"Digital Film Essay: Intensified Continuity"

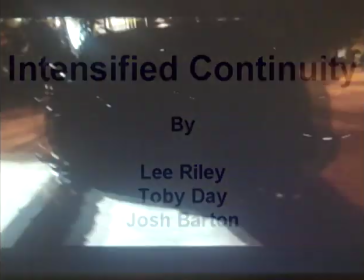(0:00)
Since the 1980s, American cinema has used intensified continuity to construct the shots in its films.
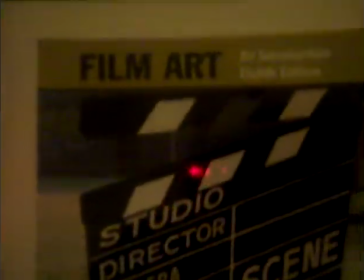(0:06)
Film theorist David Bordwell believes there are several core components to intensified continuity that are mostly absent from earlier films.
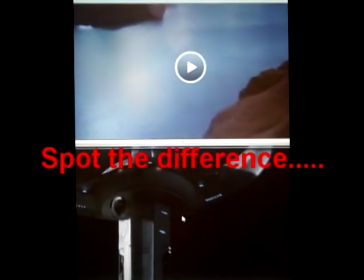(0:13)
These are: 1. The average length of each shot in a film has become shorter over the years.
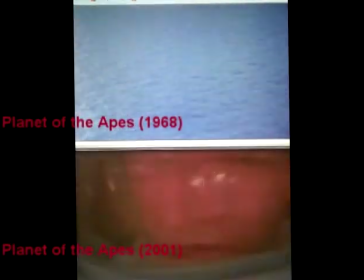(0:18)
2. Scenes are built up by closer framing. 3. More extreme focal lengths are used.
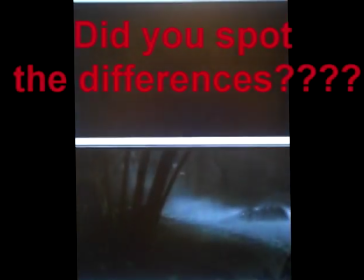(0:24)
4. The scenes include an increased number of camera moves. This intensified continuity can be attributed to a number of factors, such as 1.
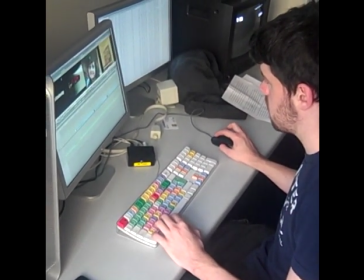(0:32)
The director's desire for more shots to give more options in the editing room. 2. The popularity of MTV.
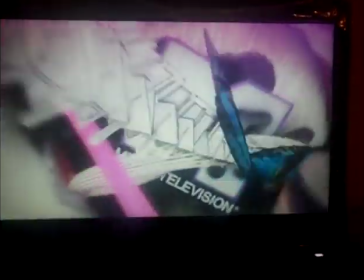(0:38)
Director Lars Kasdan states in the documentary The Cutting Edge,
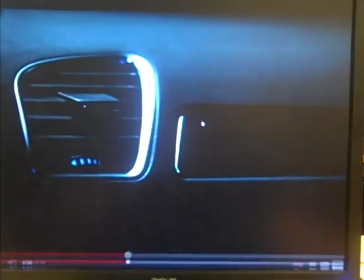(0:41)
The Magic of Movie Editing that the generation of people who grew up on MTV and 30-second commercials can process information faster and therefore demand it.
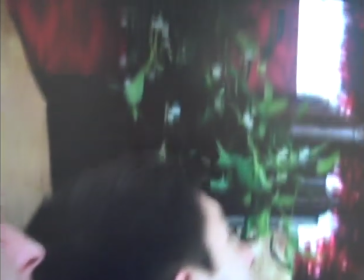(0:49)
3. TV's close-up style, which is amalgamated with cinemas due to directors, writers and editors, as well as technology working in both mediums.
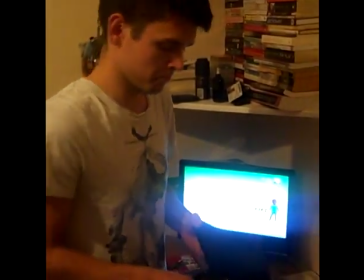(0:57)
And 4. The commercial success of DVDs demands films must also work on the small screen too.
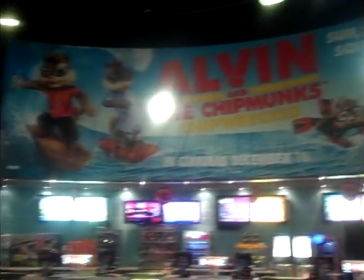(1:04)
Simply, classical continuity went out of fashion and Hollywood has had to supply demand.
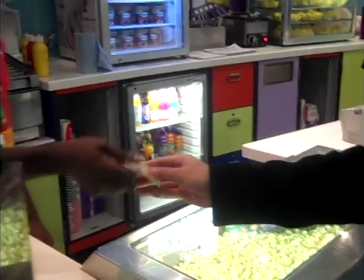(1:09)
But is this change a positive one?
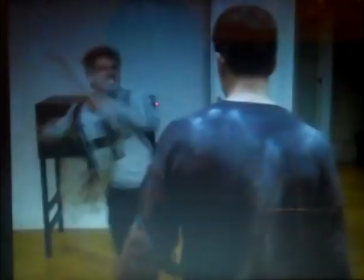(1:12)
Intensified continuity tries to rivet the viewer to the screen by presenting new visuals and information repeatedly and quicker than ever before.
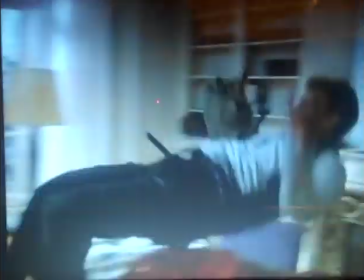(1:19)
Film theorist David Bordwell, for example, stated rapid editing sets a commanding pace, and if you look away you might miss something.
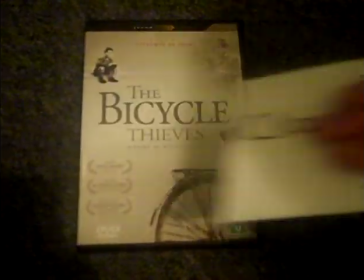(1:26)
Modern films have been labelled post-classical, but in fact they still generally follow the basic rules of classical continuity.
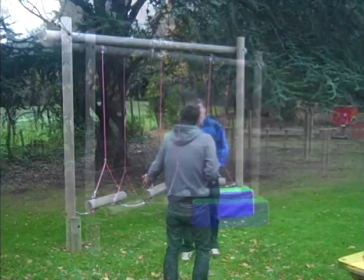(1:34)
These are: establishing shots situate the actors within the scene, the actors are distributed evenly within the frame and address the audience,
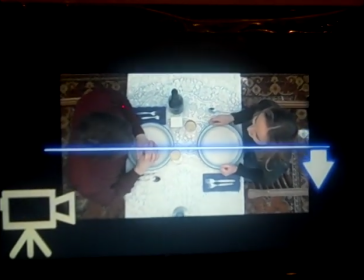(1:41)
and an axis of action governs and matches the actors' eye lines and orientation.
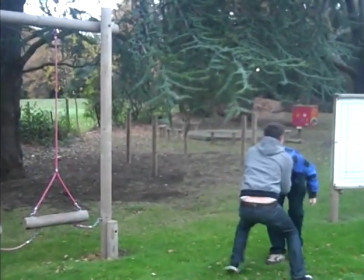(1:45)
Modern films still use this as a basis to ensure intensified continuity is understandable.
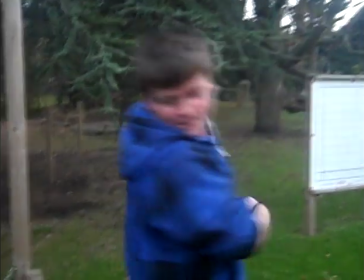(1:51)
However, classical techniques used for moments of emotion, such as close-ups, are the stuff of normal scenes today.
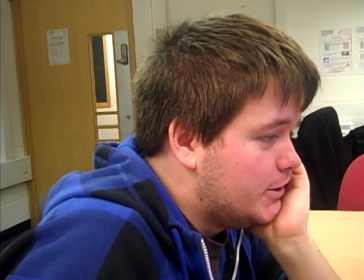(1:57)
We are accustomed to them and they don't hold the same impact as they once easily could.
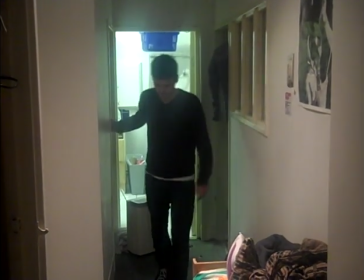(2:01)
Cinema has also been robbed of long, deep-focused takes which emphasized body language and allowed meaningful staging to be employed.
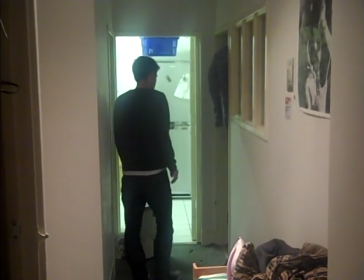(2:08)
Intensified continuity has evolved beyond classical requirements to create new exciting visuals,
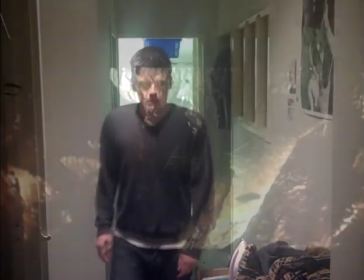(2:13)
but pushing or breaking classical rules risks spatial and temporal discontinuity,
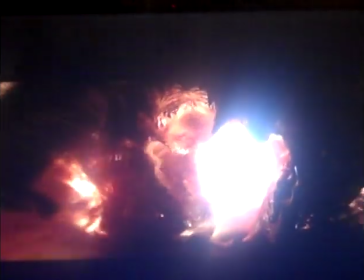(2:18)
a problem many film theorists believe is occurring as intensified continuity is pushed further.
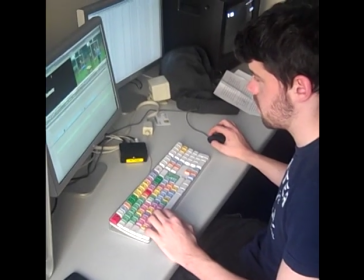(2:23)
The editing process can highlight why.
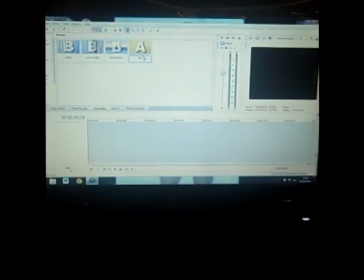(2:26)
Film theorist Wendy Apple states editors once labelled to preserve the illusion of continuous time and space, but now purposely fracture it.
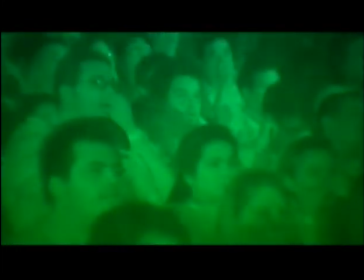(2:33)
Why? Because by making certain cuts, an editor has the ability to manipulate the audience's reactions.
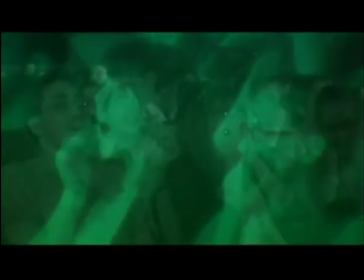(2:40)
Intensified continuity can encourage different reactions and emotional responses from the audience than classical continuity.
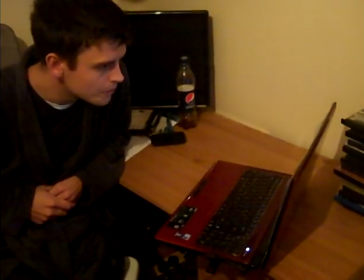(2:46)
Old cinema arguably allowed its audience to be absorbed within the film's desire for realism.
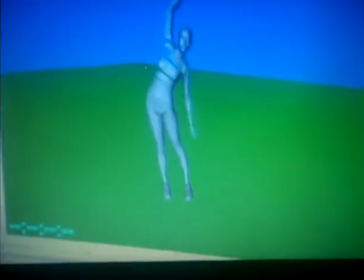(2:51)
However, intensified continuity can struggle to do this as we become aware of its overt construction.
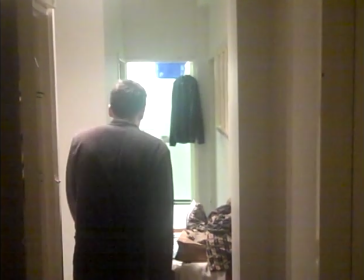(2:57)
Tim Blackmore states that intensified continuity moves the audience through space and around objects more quickly than the eye can comprehend.
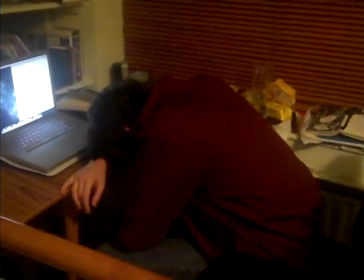(3:05)
That visual information is scattered unpredictably and unevenly, and detail is saturated at such a rate that there can be no maintaining the pace.
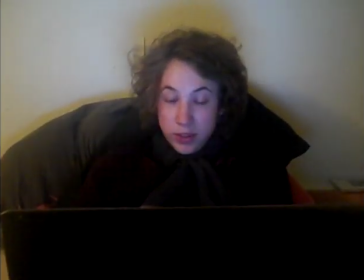(3:13)
These components all lend to the theory intensified continuity doesn't allow an audience to be absorbed by the visuals.
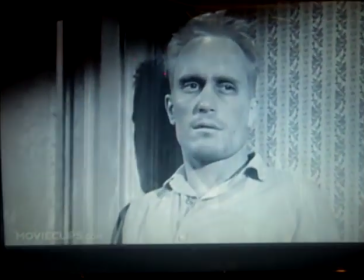(3:20)
Intensified continuity thus has its creative and stylistic problems, but by breaking away from classical continuity, cinema has been able to evolve and present new exciting visuals and set pieces,
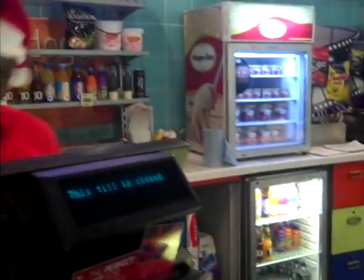(3:29)
something cinema audiences have always demanded and what is now expected from the generations brought up with intensified continuity's traits.